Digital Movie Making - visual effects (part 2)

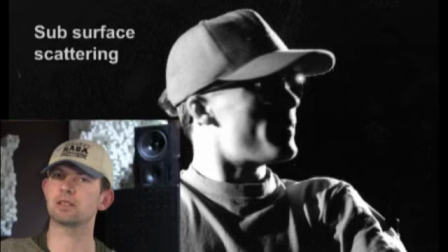So all these small clues or cues is what give us the impression that an image is photorealistic. So even if we don't know what we trigger on, we are still very sensitive to all these small details.
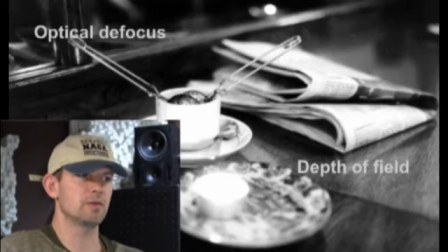Optical defocus. When you make an image blur, and if you, for example, use a Gaussian blur, the image will look like this.
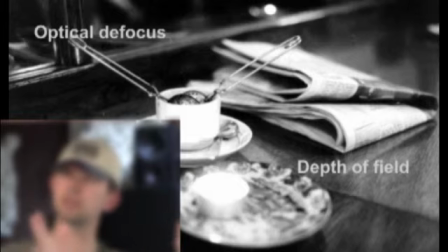And as you notice, the blur is very gradual in going from a bright surface to a dark surface, for example.
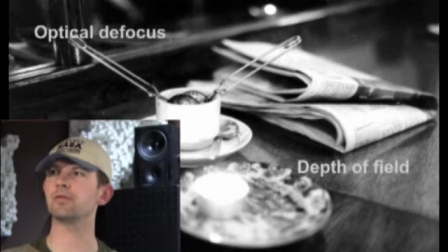An optical defocus, that is a defocus or a blur that mimics the blur that happens in the lens of a camera, and that blur looks like this.
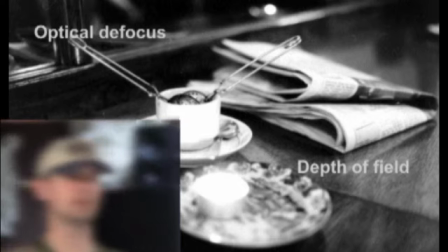As you see, the edges of bright surfaces are still quite sharp, but they are growing in size instead. And that is an important part of defocus.
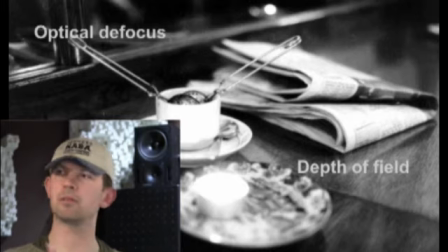Depth of field, that is when some parts of the image are in focus, while others, like in this photograph, the background and the foreground are out of focus. That is depth of field.
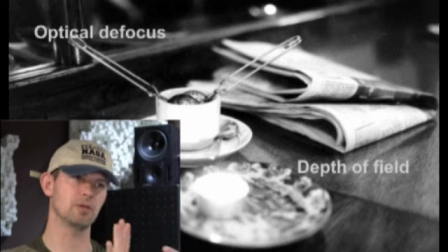And that is very useful to create to focus the audience on a particular part of the scene, in this case the teacup, while you blur out the background, so you kind of suppress the background.
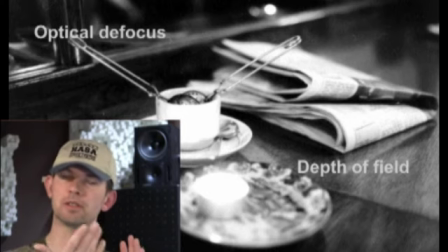And of course this depth of field is very often used in when you photograph or shoot a person. One thing that is important here is also to use long lenses,
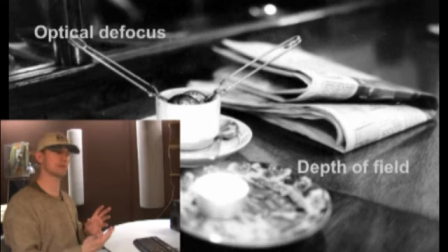because then the depth of field is more pronounced. So usually when you shoot people on film, you do it with long lenses, and there are two benefits of that. One is that you have a depth of field so that the background gets a little bit blurry,
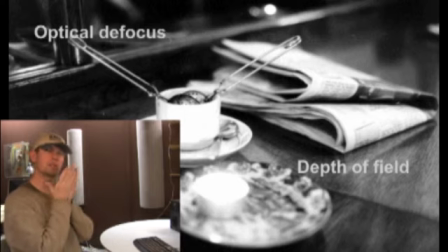and then the perspective in the face gets more
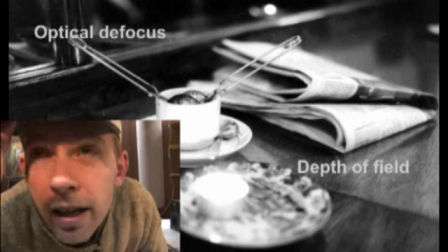realistic, because in a wide shot like this, the nose is actually getting a little bit big,
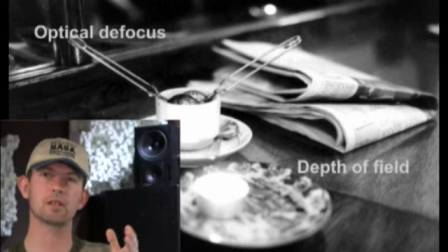while in this shot the perspective in the face is much more flat and looks better. And also when you have a long lens,
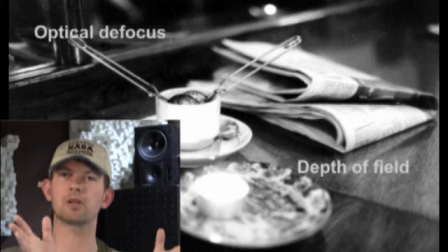you cut away a lot of the surroundings, so you can focus more on the character.
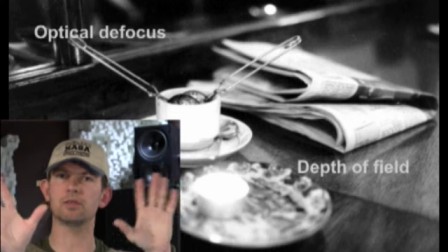Like in this shot here, you don't really see a lot of the background here,
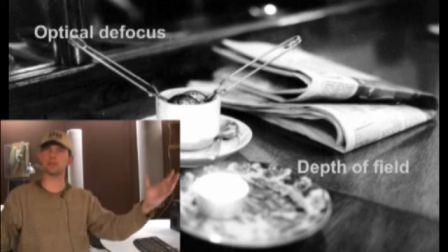while in this shot you see quite much of the room. So this shot is a little bit distracting, because you see this computer over here and these sound buffers and so on.
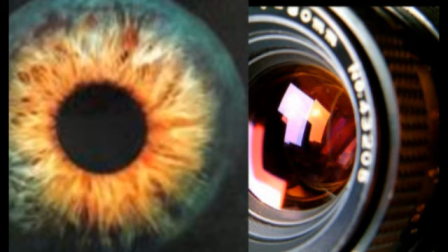Okay, that is the end of this one. A final note that much of what I've been talking about now are very specific details of how the image look. And you could say that what you do
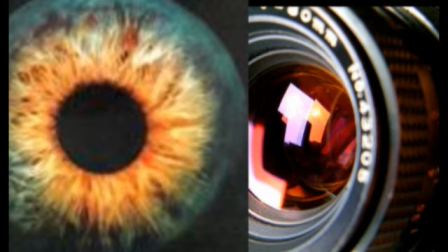when you make these decisions about the image is that you decide on, you design a seeing.